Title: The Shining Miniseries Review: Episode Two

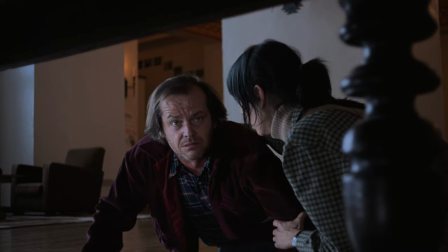49:31 On one hand, this scene could be the last resemblance of sanity, morality, and humanity that Jack has be stripped away from him,
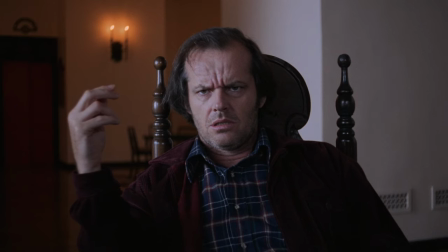49:37 sending him on a downward spiral into deluded realities and mental psychosis.
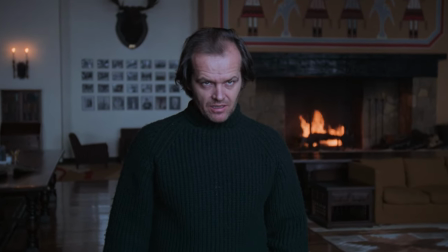49:43 Or, Jack has already snapped, days, weeks, even months ago, before he even got to the hotel, and all of this is a ruse.
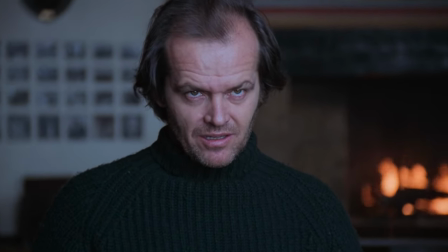49:51 Just another manipulation tactic, psychologically tormenting his wife with tales of butchering his family.
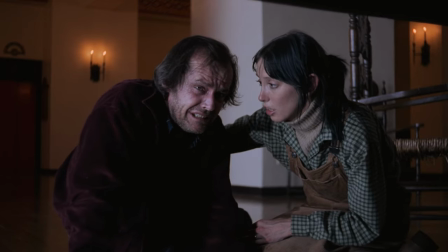49:57 As Wendy consoles her husband, in comes Danny,
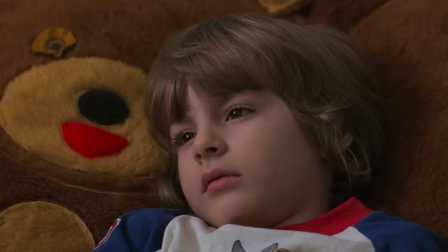50:02 slowly walking into the lobby with his shirt torn, a symbol of innocence, torn by the hands of the protector.
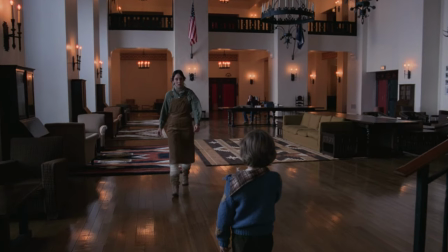50:09 Wendy approaches, telling Danny to go back to his room, until she notices.
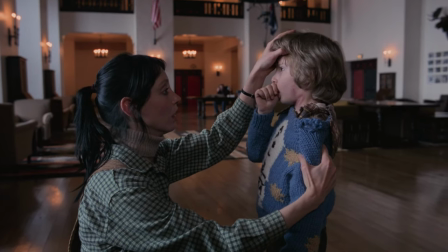50:15 Oh my God. Danny, what happened to your neck?
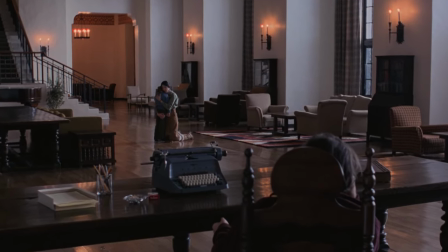50:21 Reality begins crashing down as Wendy looks towards her husband in utter bewilderment, a mix of shock, terror, disgust, and fear washes over.
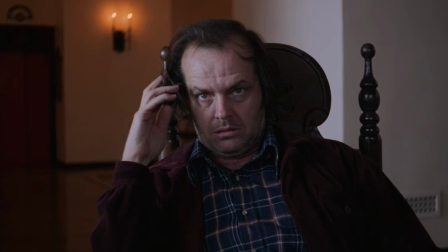50:29 Her husband, his father, has abused Danny. Again.
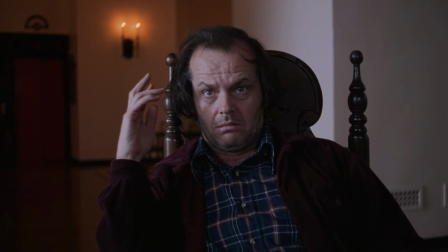50:36 You did this to him! You son of a bitch! You did this to him!
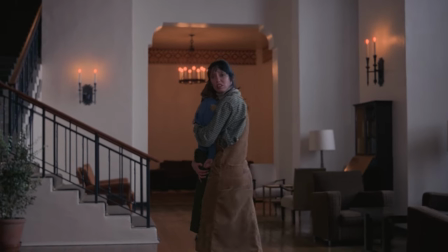50:41 How could you? How could you?
Wendy leaves to take her son to safety, getting away from her husband.
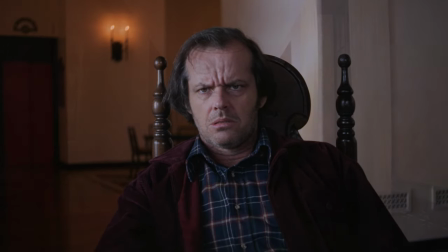50:48 Jack looks perplexed, forgetting the atrocities he committed. As we crossfade to the hallway leading to the gold room, I'm reminded of how compelling this film is.
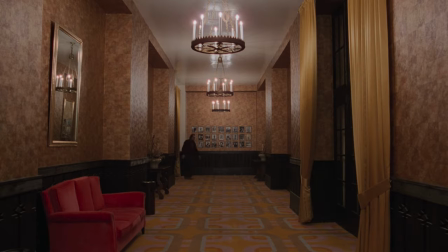50:56 Every time a new scene starts, I get giddy with excitement. Like, yes, now we're getting to this scene.
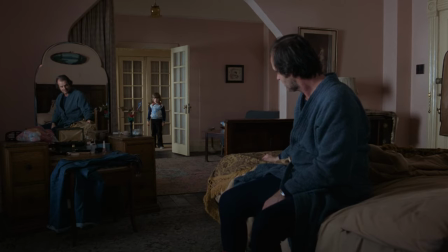51:01 Now we're getting to this scene. Oh god, oh fuck, we're getting to this scene. One of the most iconic sequences in the film, Jack makes his way to the gold room.
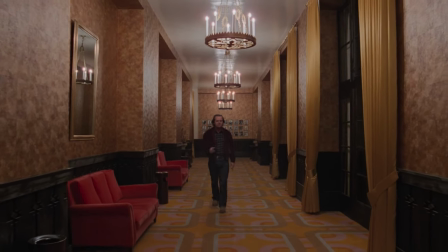51:09 As he passes each of the mirrors, his body language exaggerates, as if he's fighting off his demons in every reflection,
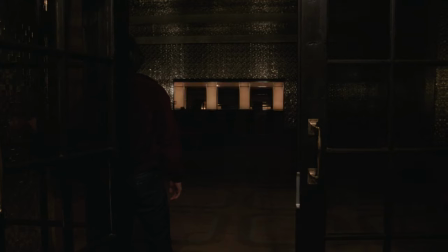51:15 swearing them off and stuffing them back down in the final mirror. Jack enters the empty ballroom, meeting his reflection as he takes a seat at the bar.
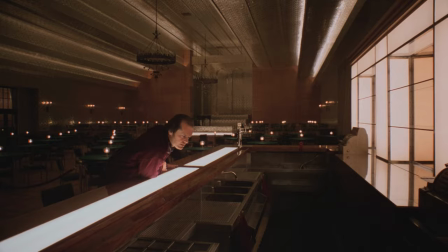51:23 It's at this point I must confess something. There are no ghosts in the Kubrick film.
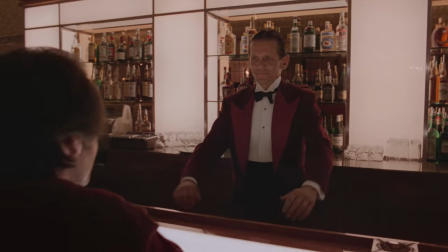51:28 Every instance can be explained away as visual representations of Jack's deluded reality, many of which are in the presence of mirrors.
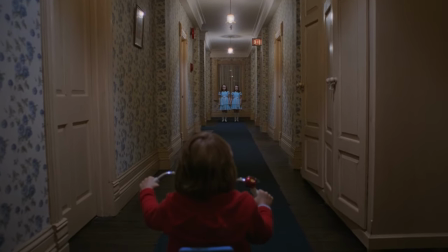51:35 Other sequences are simply physical metaphors the characters are witnessing, not actually based in reality.
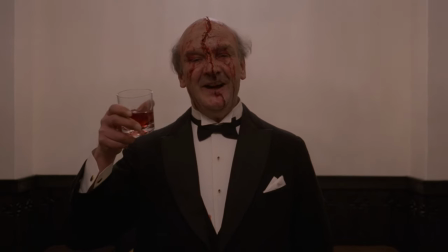51:41 So, when Jack says, "Anything for a drink?
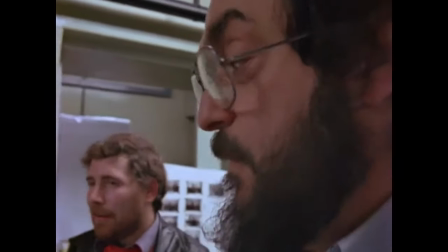51:48 My goddamn soul." This is Kubrick's way of still maintaining horror tropes, leaning into the idea of selling his soul to the hotel to start drinking again,
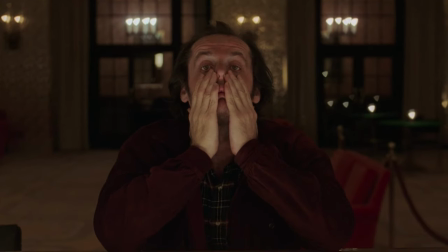51:57 despite this entire scene taking place within Jack's head. As he peels his fingers down his eyes, his demeanor changes.
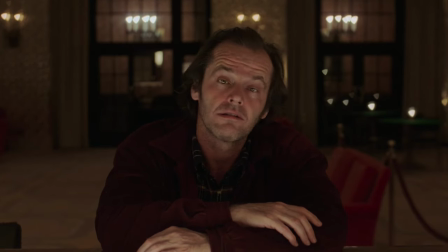52:04 Now, we are introduced to Lloyd the bartender.
A little slow tonight, isn't it?
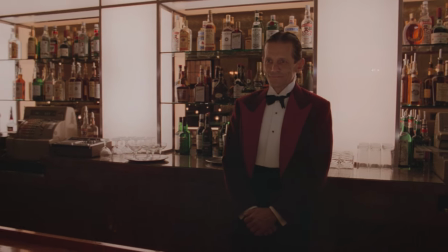52:13 Revealing a fully stocked bar and personal bartender. An alcoholic's dream come true.
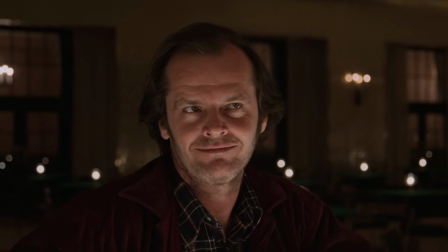52:19 Fully deluded into his warped perspective, Jack expresses great joy when ordering.
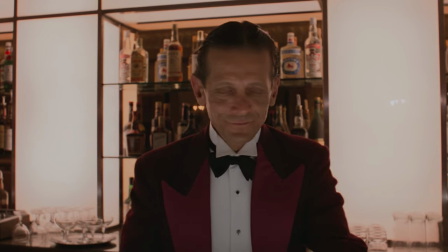52:24 Shortly after, we get a line which refers back to the underlying racism and Western expansion themes within the film, commenting on the genocide of Native Americans.
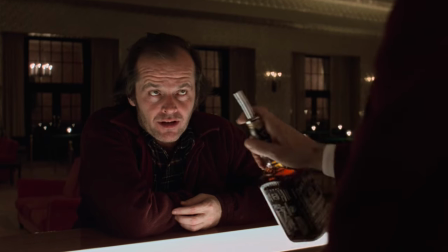52:32 White man's burden, Lloyd, my man. White man's burden.
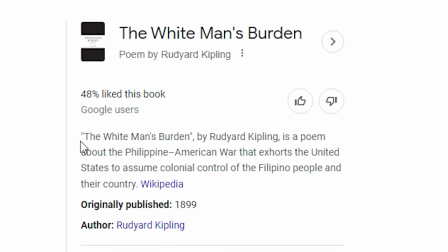52:37 White man's burden is an ideal which came from a poem during the Philippine-American War,
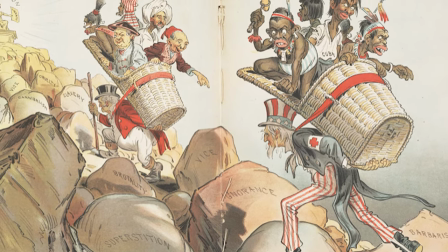52:41 essentially giving justification to white imperialists to manage the affairs of non-white people whom they believed to be less developed.
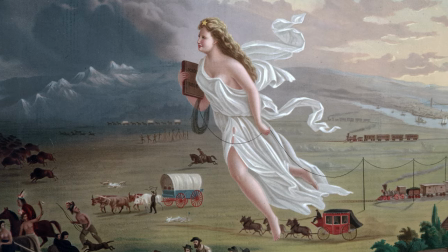52:49 This was seen as a natural extension of Manifest Destiny and brought in a new wave of supposed moral obligation to civilize the non-white peoples of the world,
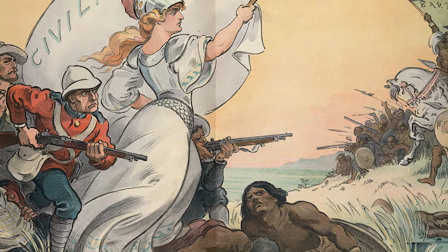52:57 which ultimately led to the genocide of millions and millions of indigenous peoples around the world,
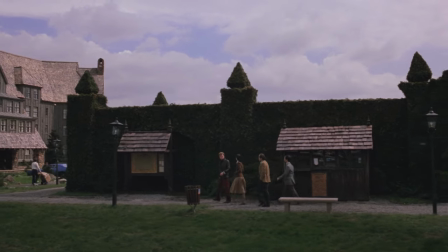53:02 including the Native Americans, which just so happened to be taking place during the construction of the Overlook Hotel in 1907.
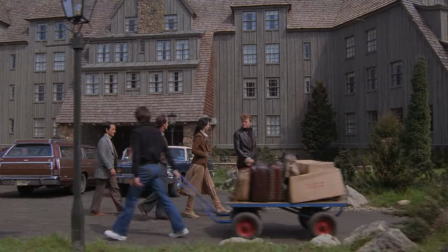53:10 Construction started in 1907. It's finished in 1909.
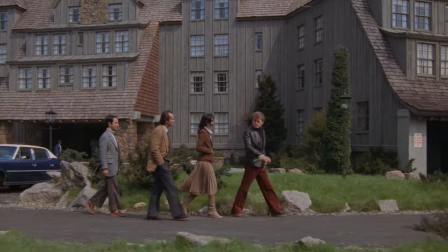53:14 The site is supposed to be located on an Indian burial ground, and I believe they actually had to repel a few Indian attacks as they were building it.
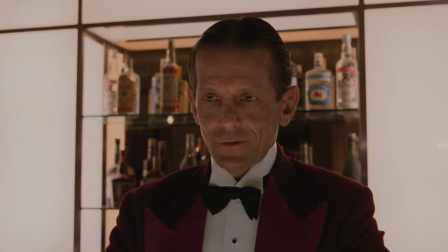53:21 Anyways, turns out that Jack is temporarily light on cash, but Lloyd assures him that his credit is fine, which excites Jack greatly.
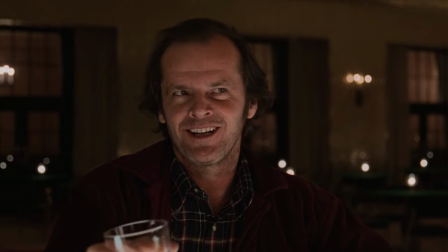53:28 Best goddamn bartender from Timbuktu to Portland, Maine.
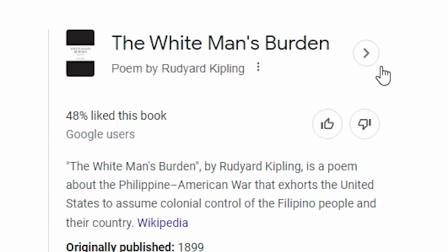53:34 Portland, Oregon, for that matter.
Further commenting on the themes of White Man's Burden yet again.